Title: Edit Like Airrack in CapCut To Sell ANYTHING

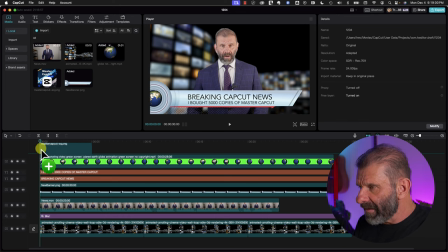So I'm just going to drag it down to the timeline, and I don't know when I say it,
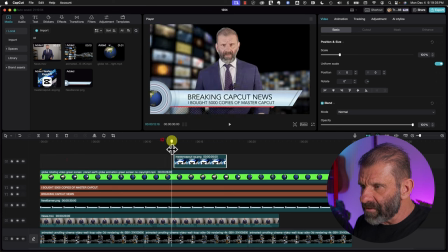but we'll find out in a second. I'm just going to have it pop on, I don't know,
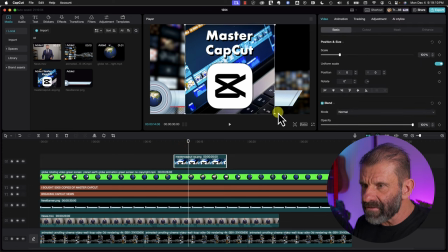right here for now. So I will just scale this down so it's the appropriate size for this window here.
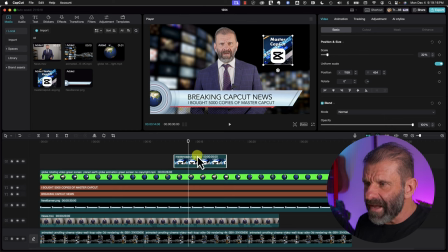I think it looks pretty good right there. And to have it come in, we have a couple options.
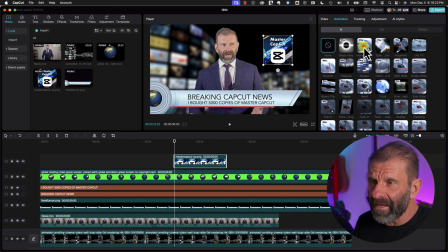I could click on it and I could go to animation and I could choose in and I could have it do something kind of funky when it comes in. But this is news, so we want it to be really just kind of gentle and professional, not look too silly, even though I say some pretty silly stuff. I'm curious to see if you guys will find it funny. I kind of copied what Airrack's dude did and just made it my own.
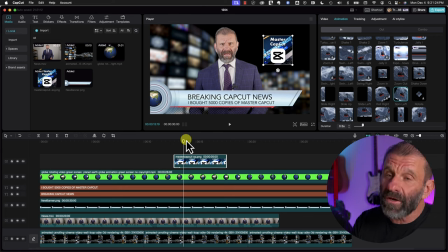While we don't want to use one of these crazy animations, we could use slide left, which looks like this. Just click on it, it's applied it, comes in a little bit fast. We can just have it take a little bit longer to get on by dragging the slider down right here to maybe 0.7, and now we'll play it.
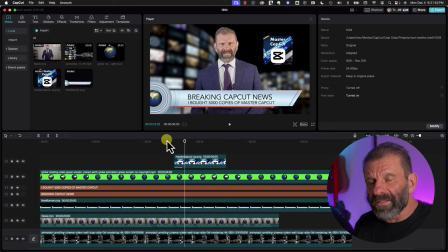That looks great. So let's figure out where this needs to go. I'm just gonna listen for a second and see where I actually say the name of my course.
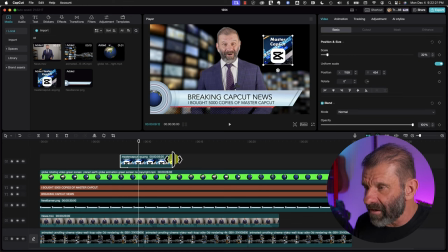There it is. So it's going to stay on for the rest of the spot. And I use the word spot. When I was editing commercials in Hollywood, we edited commercials or spots, TV spots. So when I say spot, it just means this piece of video that I'm editing right here. Side note, while we're hanging out, I was never on-camera talent until I went to YouTube. I have done voiceover, but I was never the guy on camera, except for once.
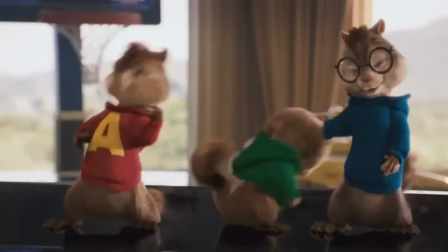We were doing a commercial for the Chipmunks, and they needed a guy to be a cop and sing that ooh-ee-ooh-ah-ah song. So I was on TV for like 0.7 seconds going ooh-ee. If you want to see that ever, just post in the comments and I'll put it in one of the videos for fun.
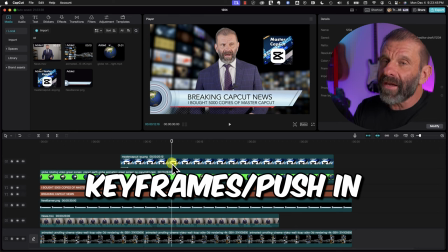We could call it like this. I think it looks great. We're going to do one more thing to give it a little more fun and just kind of push in on me.
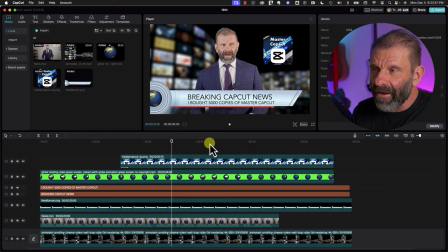And to do that, we want to push in on me and the background and probably lose everything else. I found a spot that's going to work, so we're just going to cut these two tracks right here by clicking on this guy. Because those two are highlighted, it'll only cut them. I'm also going to trim up the back here so everything ends at the same time.
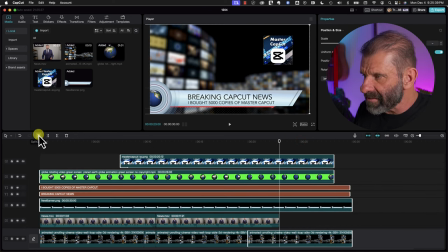I'm going to highlight all of them and go ahead and click on this split button right here, and then just get rid of all of them by hitting delete. And now everything ends at the same time. And you should do that with every spot that you edit, because you want to make sure everything ends correctly. What I'm about to show you is really important, so pay attention, because you might get confused and not know what to do about it.
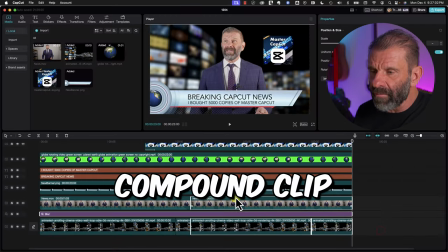Sometimes you just have to think outside the box a little bit. Now, what I want to do is merge these two clips so that I can scale them both up and down together.
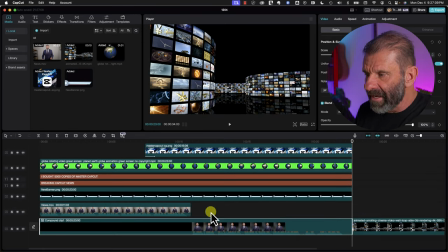But if I do that by hitting right click, create compound clip, notice that it also took that blur effect at the same time.
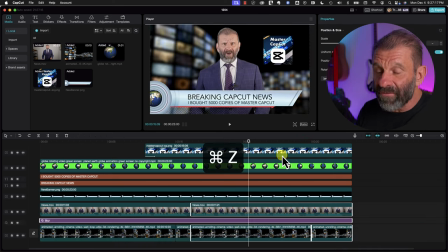And also moved this junk out of the way. It created a big mess. So to fix that problem, what I'm going to do is position my playhead right here, and I'm going to cut the blur effect only so I can get rid of it.
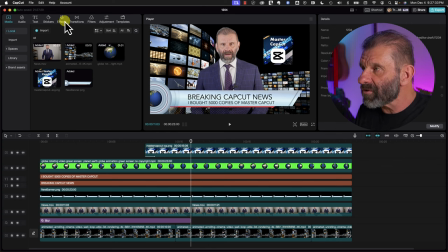But I need this to be blurry still. So I'm just gonna go back into effects and select lens,
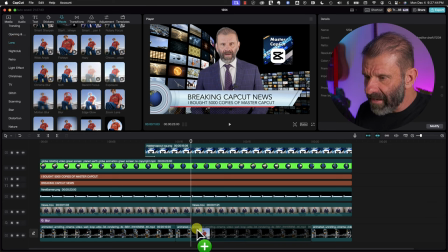and select blur again, and drag it onto both of these versions of that video wall. So when I merge me with this background, I'm not gonna get blurry.
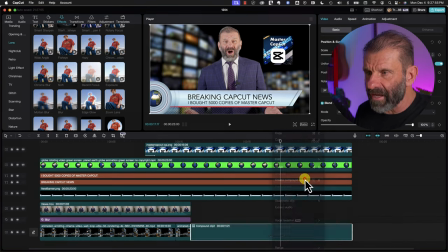So I'm gonna select all of those, right click and choose, create compound clip. And now I don't get blurry, and you won't be able to tell that there's a cut there.
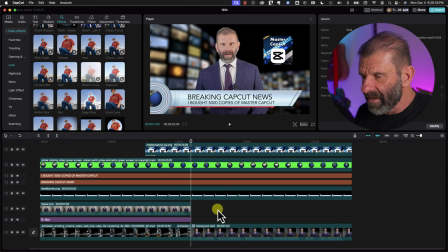At this cut is where I wanna push in on me, and I wanna get rid of these other layers so you just see my face. So I'm just going to highlight these guys and click on this guy,
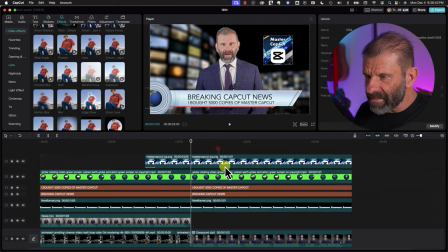and we're going to just move them over in case we need them again.
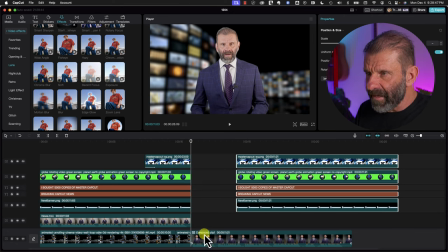And I will just push in on me. And to push in, we just click on me, we scale up.
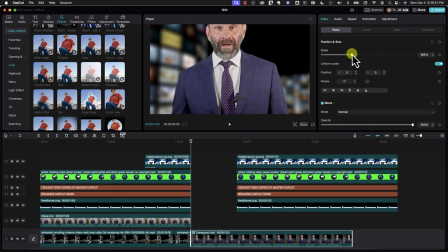And this is also really important, guys.
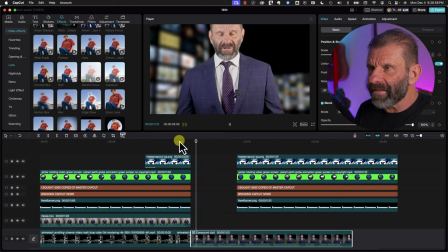When you scale up, if I just went from this to this, it looks really unprofessional because my eyes are way up here. You want to make sure whenever you do a jump cut like this that your eyes line up. If I scroll back, I can see that my eyes were right here.
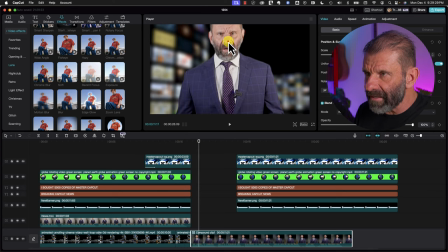And I'm going to go forward and just drag me down so that my eyes are at about the same spot. Let's see how that looks.